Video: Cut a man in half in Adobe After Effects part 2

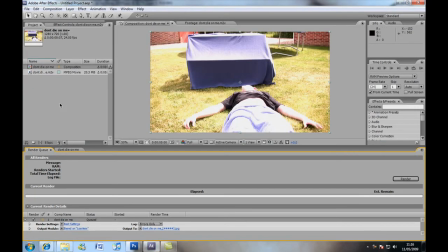4s
Then we're going to come back into After Effects and bring in our Photoshop document.
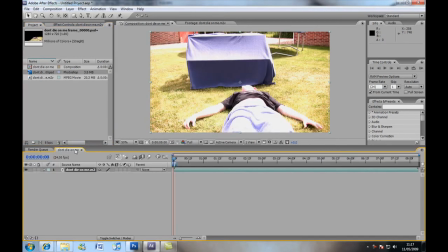15s
Merge layers, OK. Then we overlay it. You'll see straight away, he's looking dead. And if we scroll through, we should get a pretty good result straight away.
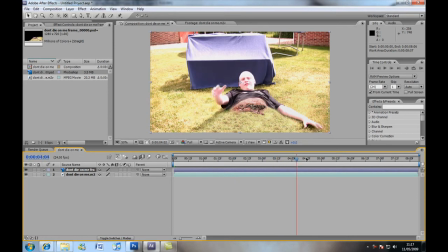33s
Look at that. That doesn't actually need much happening to it, I don't think. It blends in really well. So, what you might want to do is to make this hat, because this hand may move a bit more,
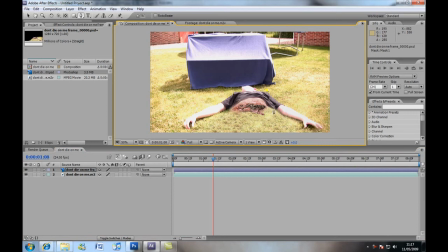50s
so grab our Photoshop document and pin tool around this hand. And then press M. Make sure we set it to subtract. Obviously we don't want pieces of the tail, so press B to grab our move tool.
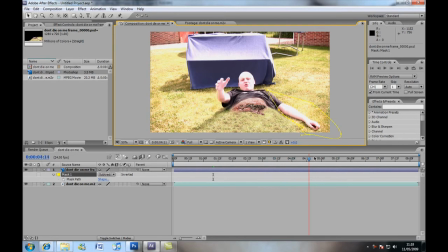70s
Like that. Because I have a feeling that he's... And by doing that, it's now looking really cool. Ooh, we're going to have to feather that. F.
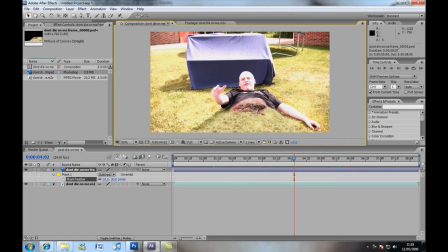86s
Click on this icon to shut off that mask, but it's still working, but we can't see them annoying guidelines. And that's looking pretty good, so the only thing that I've got left to do,
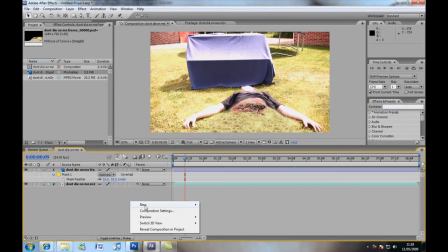101s
I won't bother saving it, is add some effects. So the first thing that you might want to do is add some blood squirting out. You can do that using particular, just or create a particle system,
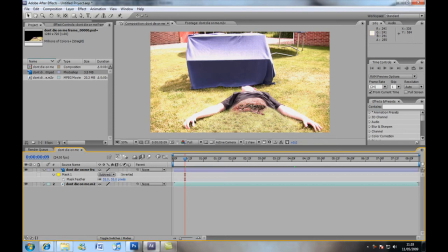114s
or if you've got some real live elements of blood squirting out, I'm sure you can find some. Check out detonationfilms.com, they might have some. You could remove the background. I tried working on that, it didn't work out very good at all, so I gave up on that.
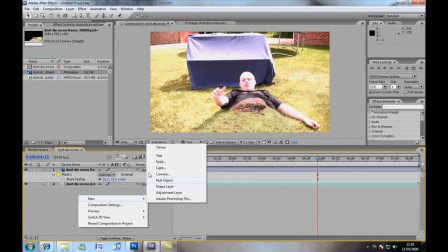130s
One thing that's really good to sell the effect is... Right, first of all, we'll create an adjustment layer.
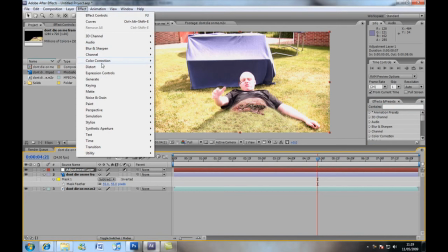141s
And this adjustment layer will add some colour correction. Should add some curves effect. Color correction, we'll add some levels, a tint effect, color correction,
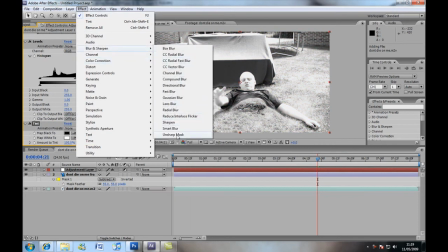156s
blur and sharpen, we're going to add a sharp mask and some grain.
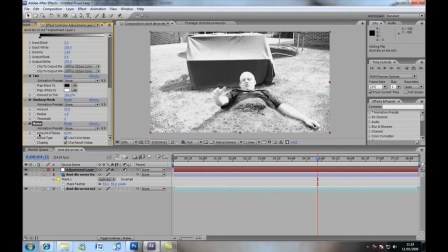164s
We're going to add noise because grain takes forever to render and I think noise works just as well. Turn off the tint for now,
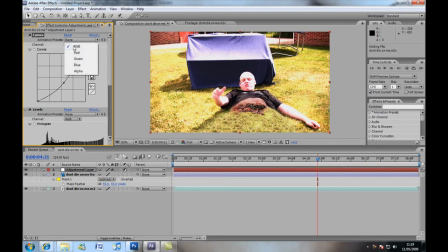174s
add some of this stuff. It's looking a bit green intensive, so we're going to come down here. Sorry, I'm doing this a bit fast. Oh dear, that doesn't look good at all, does it? You know what, I might just not make that so crazy.
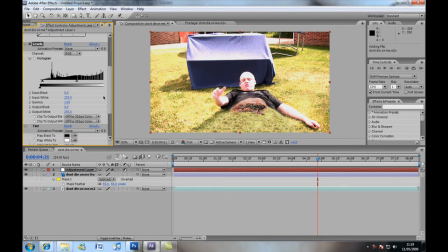188s
Okay, crush some of the blacks. Boost some of the whites.
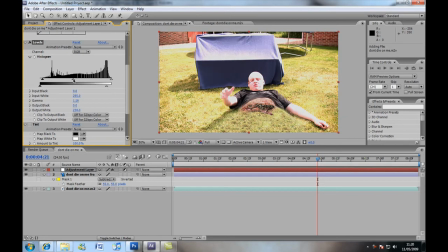194s
Actually, I'm going to decrease some of the whites because it's a very blown out picture. Then, we'll turn on the tint. And tint's really good for controlling the saturation because, as you can see, if you turn it fully off, then you got your original, and then black and white, and somewhere in between, we'll say around 22.
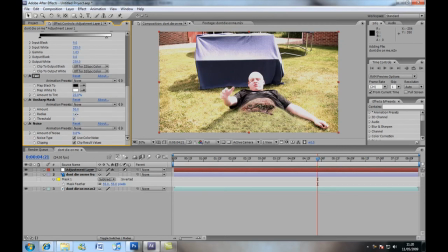213s
Sharp mask is really good. Keep the radius fairly low, turn up the amount. I always use sharp masks, I think they work pretty well. Now, turn off use colour noise, because then it's going to throw in some random colour pixels, and we don't want that,
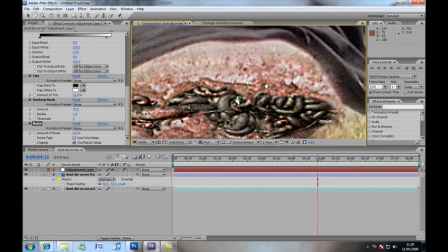231s
we just want some grain over me and the wound, try and make it look like it's one piece of footage.
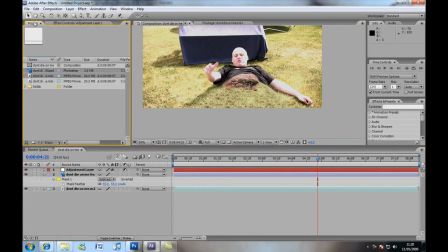238s
Now, a really good thing, which I thought really sold the effect, was if we grab the composition,
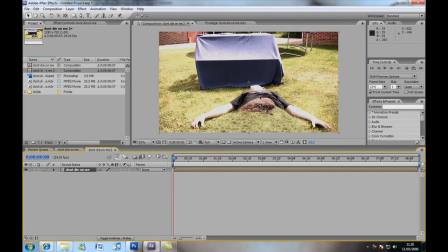245s
bring it into a new one, so basically we're pre-composing that, and if you go on videocopilot.net, then there's some really cool presets. Check out the presets, download Camera Shake,
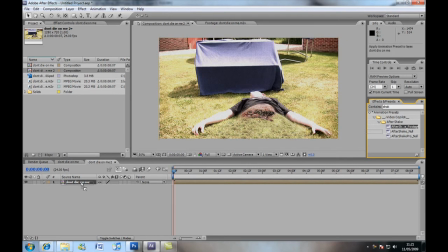259s
and we're going to add aftershake footage, drag and drop it on, and then that is going to add some camera movement. And
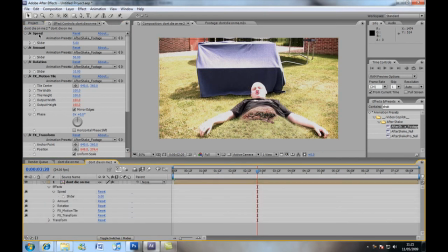273s
what you want to do is set the speed down to 1, so then it just looks like a handheld camera and it's not shaking over the top.
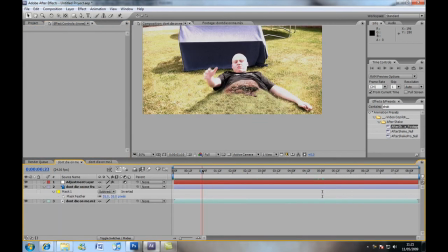282s
Now here's what I did in my footage, was I created some fake depth of field.
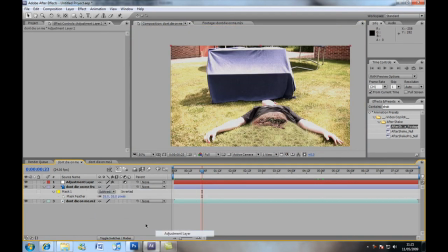289s
To do that, I added new adjustment layer, new adjustment layer. And then with the first adjustment layer, we're going to create a mask, goes around here, like that.
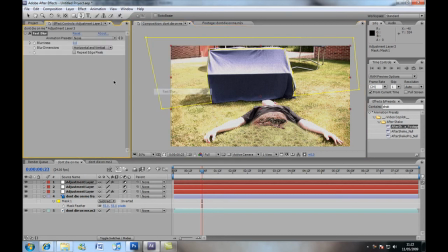312s
And then effect, blur and sharpen. We're just going to do a simple fast blur because it renders faster, and like blur that out.
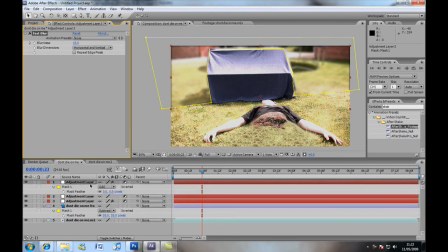323s
And then press the F tool to grab our feather controls, and then we'll feather it a bit.
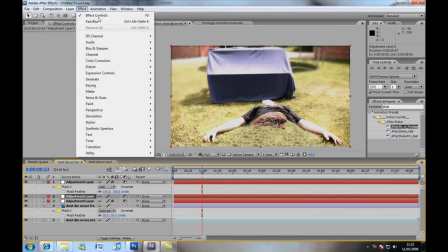334s
And then with the other one, the other adjustment layer, we're going to go effect, blur, fast blur,
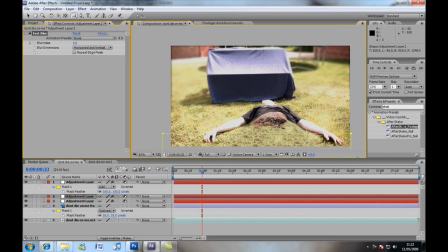341s
and grab our rectangular tool and do it there, increase the blurriness, and feather it, obviously, but not as much.
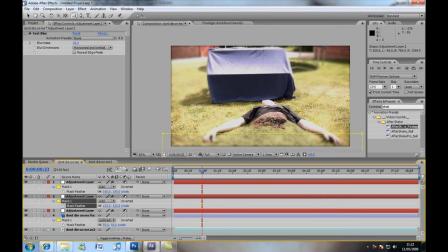362s
About 122, that looks good. Okay.
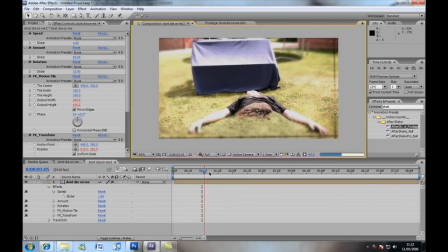367s
Then, as you can see, it's going to create some weird looking stuff because of the tiles, so the best thing to do is really just, I think, just to scale it up.
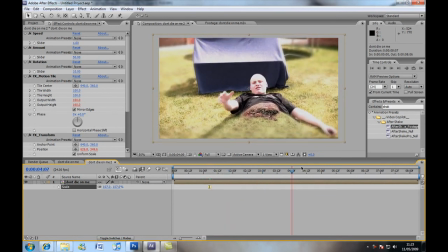378s
That looks pretty cool. And then if you've got any of Andrew Kramer's products, I recommend Film Magic Pro. It's really good, and then it will really make it look cool. And that is, in a nutshell, what I did to create that effect.
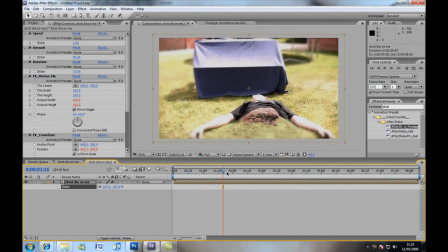397s
Use it, spend much more time, because it's looking very basic, a bit two-dimensional. But I'm sure you can create much things that are much better now you know the technique.
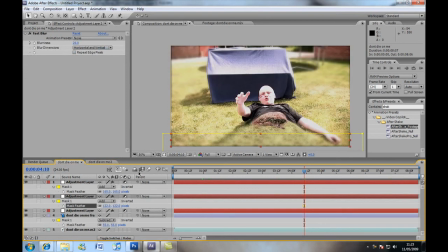407s
So it works just like a matte painting. Also, I hope you picked up on a few Photoshop tips, some After Effects tips with the fake depth of field. It makes it look really filmic, especially if you do some more filmic colour corrections.
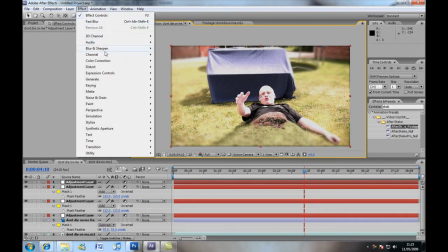420s
In fact, a film really good thing to make it look filmic is the photo filter.
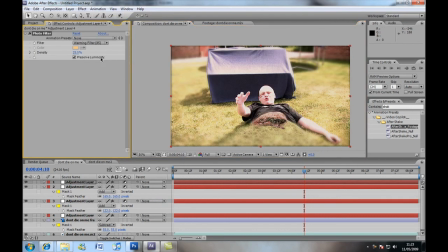426s
If you use that, it adds some warmth, or you can add a cooling filter, and it tints the whites, you see, really well, I think. And you can mess around with the settings and stuff like that.
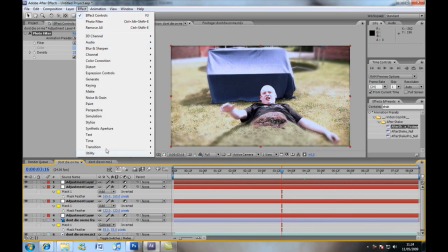440s
And then also you add a glow,
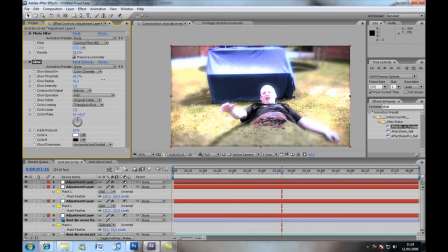445s
but obviously you increase the threshold, you increase the radius, and decrease the intensity to something low, like 0.2, and that creates a pretty cool filmic effect.
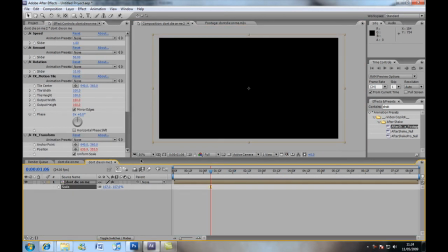460s
Wow, this is a really multi-purpose tutorial, isn't it? I might have to upload it in two parts.
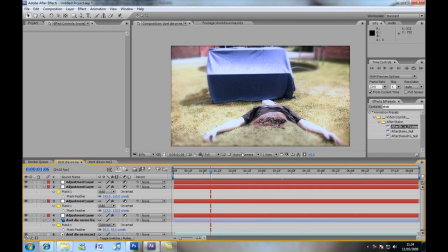468s
Okay, well, I hope you enjoyed. And then obviously,
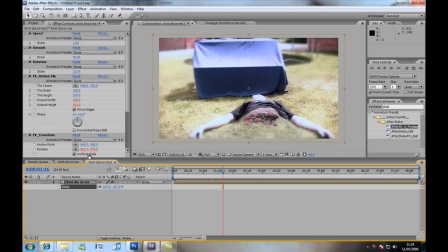473s
don't die too comp, we go composition, add to render queue, and then set it to,